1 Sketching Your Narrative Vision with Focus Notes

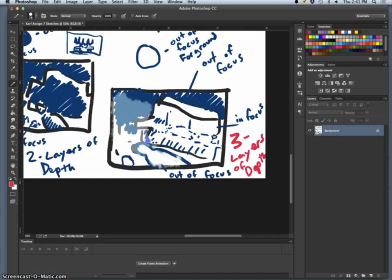11:43 Instead of this, for my three layers of depth, why don't I mix it up a little bit? it, let's do it this way,
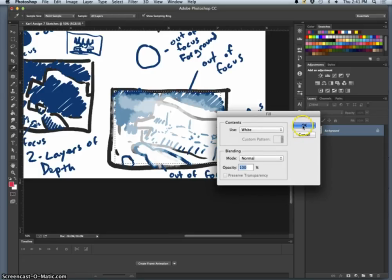11:55 and introduce something new into the scene.
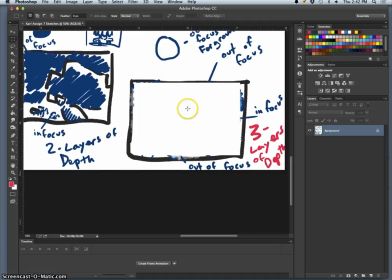12:03 Something that's been there the whole time, but using focus, it will make it more clear. So I start by doing a very similar composition,
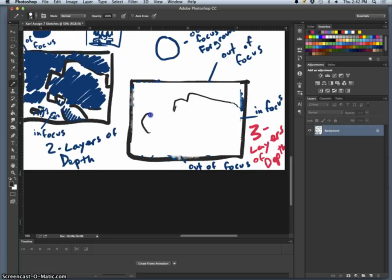12:15 but maybe it's zoomed in a little bit. so the person who's passed out is a little bit bigger and overlapping the couch a little bit more and maybe the person who's passed out is is like a teenage girl and there's beer bottles around her
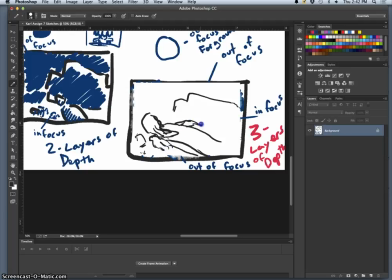and she looks kind of awkward and the couch we're seeing the legs of the couch and the cushions and it's all dirty and all of this is in focus so we've just zoomed in a little bit it.
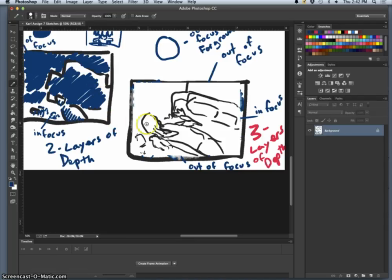12:55 So how do I show that? By just using some cross hatching to kind of indicate maybe a lighting source and to show that we want to see all that texture and detail. So here I'm focusing on the girl and the couch,
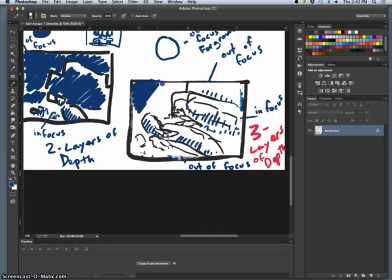13:11 but the background and the hallway behind the couch is going to be out of focus. You guys with me? All make sense so far?
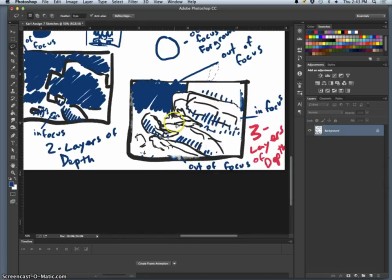13:25 So that's two layers of depth right but now i'm going to introduce something that was just off frame in these other two and it's going to be this creepy hand coming into the foreground because
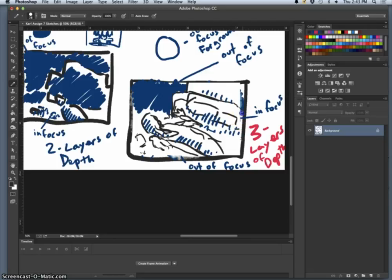13:44 not everyone is passed out there's this creepy hand coming into the frame that's out of focus in the foreground And even though it's out of focus, we can tell from the shape of it,
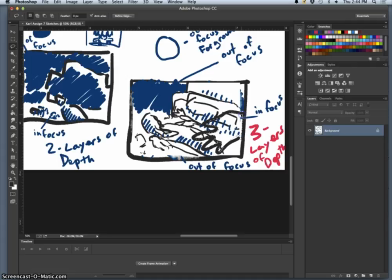14:03 it's a man's hand. You just wonder, okay, what is that out of focus hand going to do to the passed out girl on the couch that's in the frame?
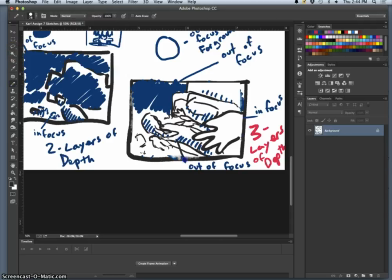14:24 So I have to change up my little notes here, because now this is in focus to really make dramatic use of the three layers of depth.
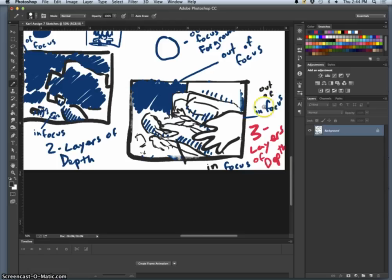14:40 and this is out of focus, but foreground, this hand. Do we think that that makes better use of this three layers of depth to make it feel like that's the pinnacle moment?